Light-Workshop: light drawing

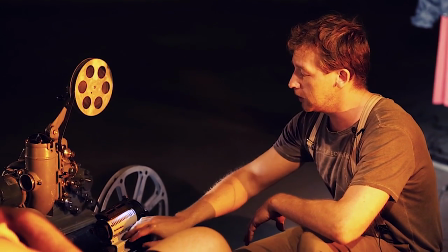17:34 In our case, it is going to be a halogen light emitting a beam of cold white light.
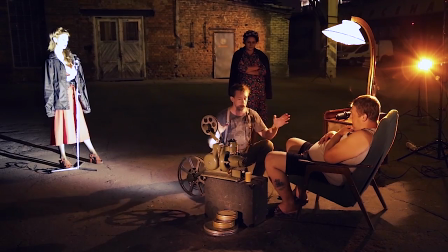17:42 Why is it like this? Because first, I think the beam from the film strip projector should be clearly seen.
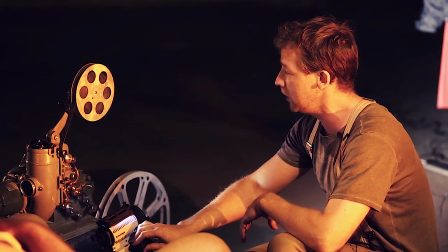17:52 And second, the projector projects white light.
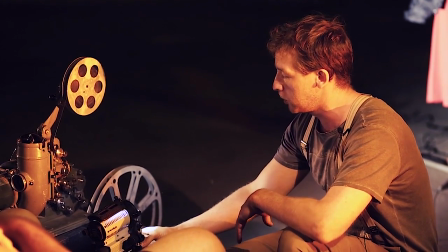17:58 It is better for us to use this device. How did we set it up?
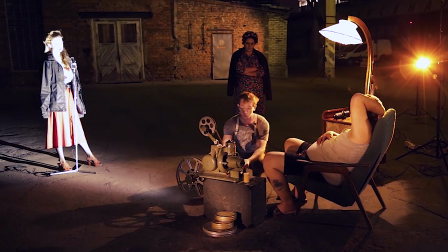18:03 At first, I tried to direct a narrow beam straight from the device,
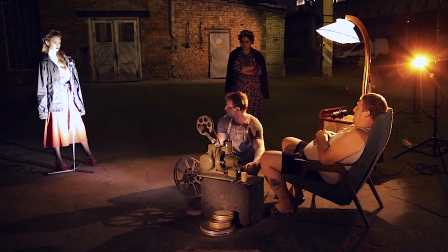18:11 but unfortunately, it didn't give us the effect we expected, and it didn't look like a film strip projector beam.
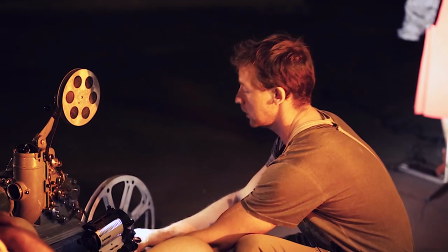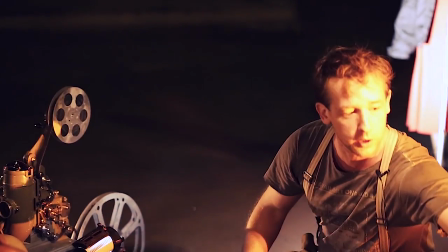18:27 We will use a filter attachment called DP2
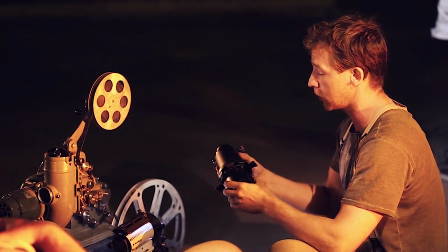18:35 with built-in barn doors to focus that beam and make it brighter.
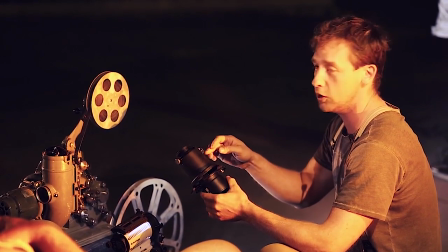18:41 What is this device like? This is an attachment with several built-in optical lenses,
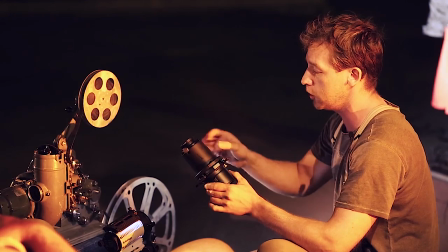18:46 which will help focus the beam and make its edges clear and project images.
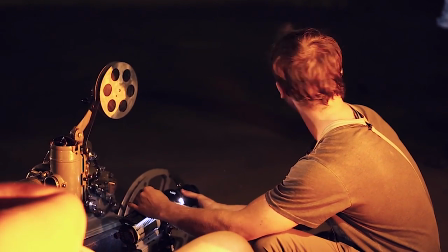18:54 If we put on this attachment, we can notice on our model how clear the beam is now.
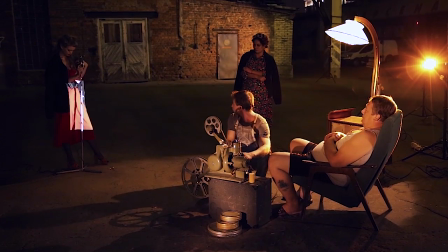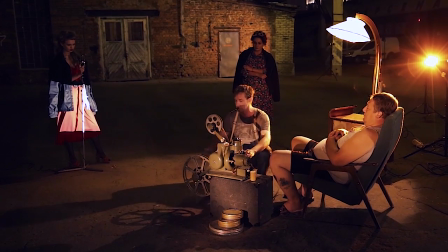19:07 To make the edges of this beam so clear, we used a trick.
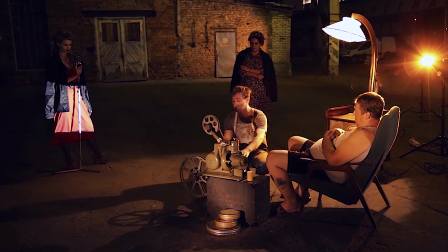19:15 We created a dispersed structure in the air using a broom, a dust tray, and dust,
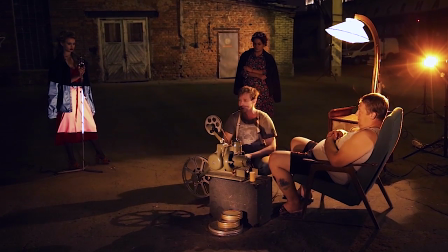19:21 which we put around on everything including ourselves, lighting, and our models.
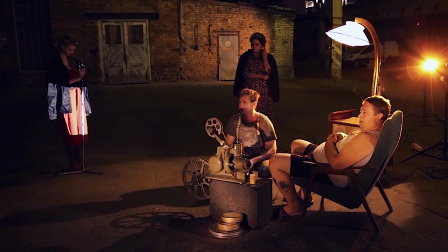19:28 Vadim, can you show, please, how you did it?
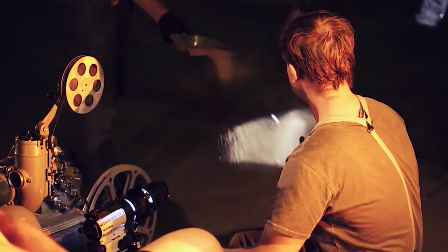19:32 If we throw dust right into the beam, it will start glowing and the edges,
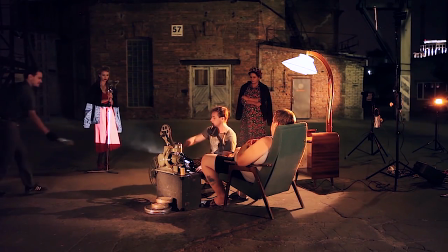19:38 over here, right here, will be seen clearly.
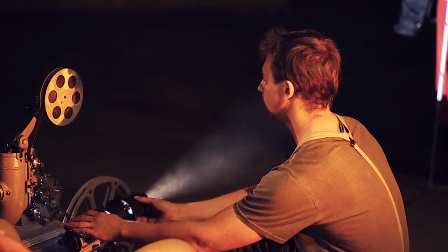19:45 That's the way we imitated the film strip projector light and got it in our picture.
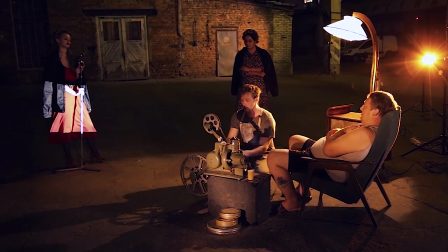19:51 At first, I thought this one device would be enough to imitate a film in our setting, but it didn't work out.
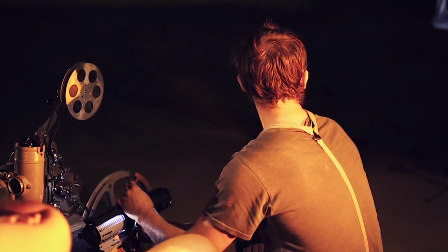20:08 I wanted to use it to light our model and to create a film shot on the background at the same time,
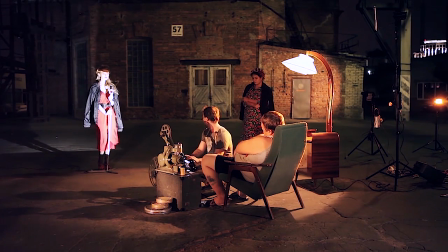20:16 but in this case we have several disadvantages. First, we get unnatural light on our model, but according to our story, she should be an actress, a film star. актрисой, героиней кино.
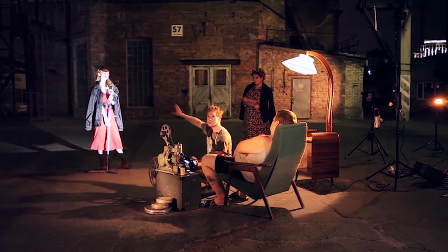20:32 И, And of course, we should set up independent light sources for her with different radiuses,
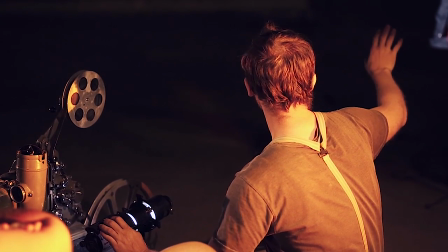20:38 angles, and directions. радиусом, углом и направлением.
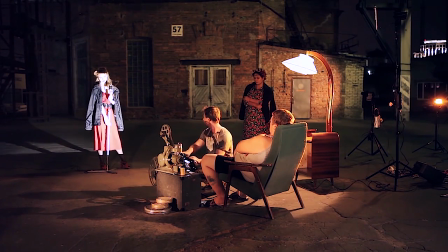20:44 Во-вторых, And second, the direction of this device, which we need for the story, doesn't give us a film frame on the background, so to imitate just one film strip projector beam, we'll have to use two devices instead of one. придется использовать не один,
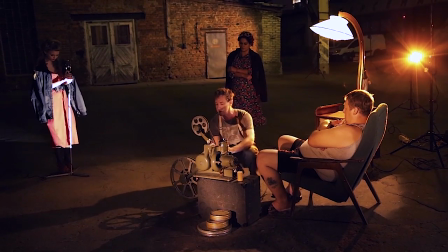21:00 а два прибора. Этот прибор We put this device here to imitate the beam. непосредственно луч.
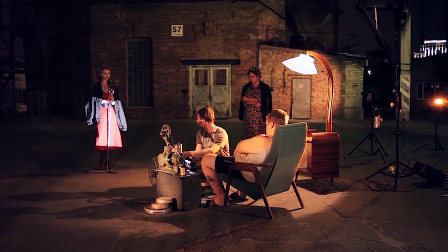21:07 Таким образом. А сам And the film frame with our model will be shown by a different device, which we put in a different place. другим прибором, который у нас стоит
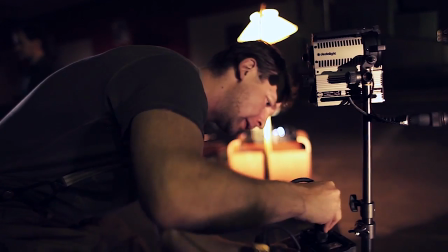21:20 в ином месте.
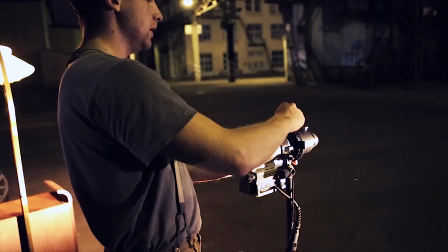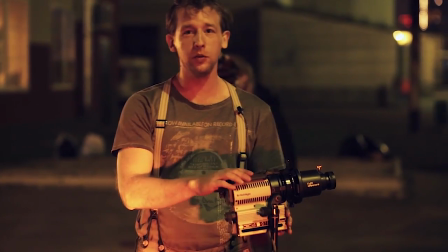21:29 Итак, So this is where we put the second metal halogen light. Why do we need it?
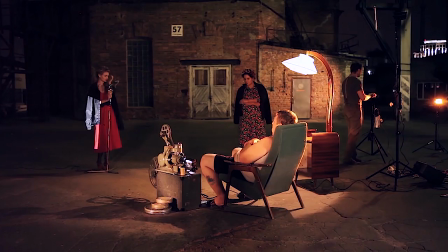21:34 Because we want to match color temperatures and imitate a film strip projector. это именно фильм-проектор.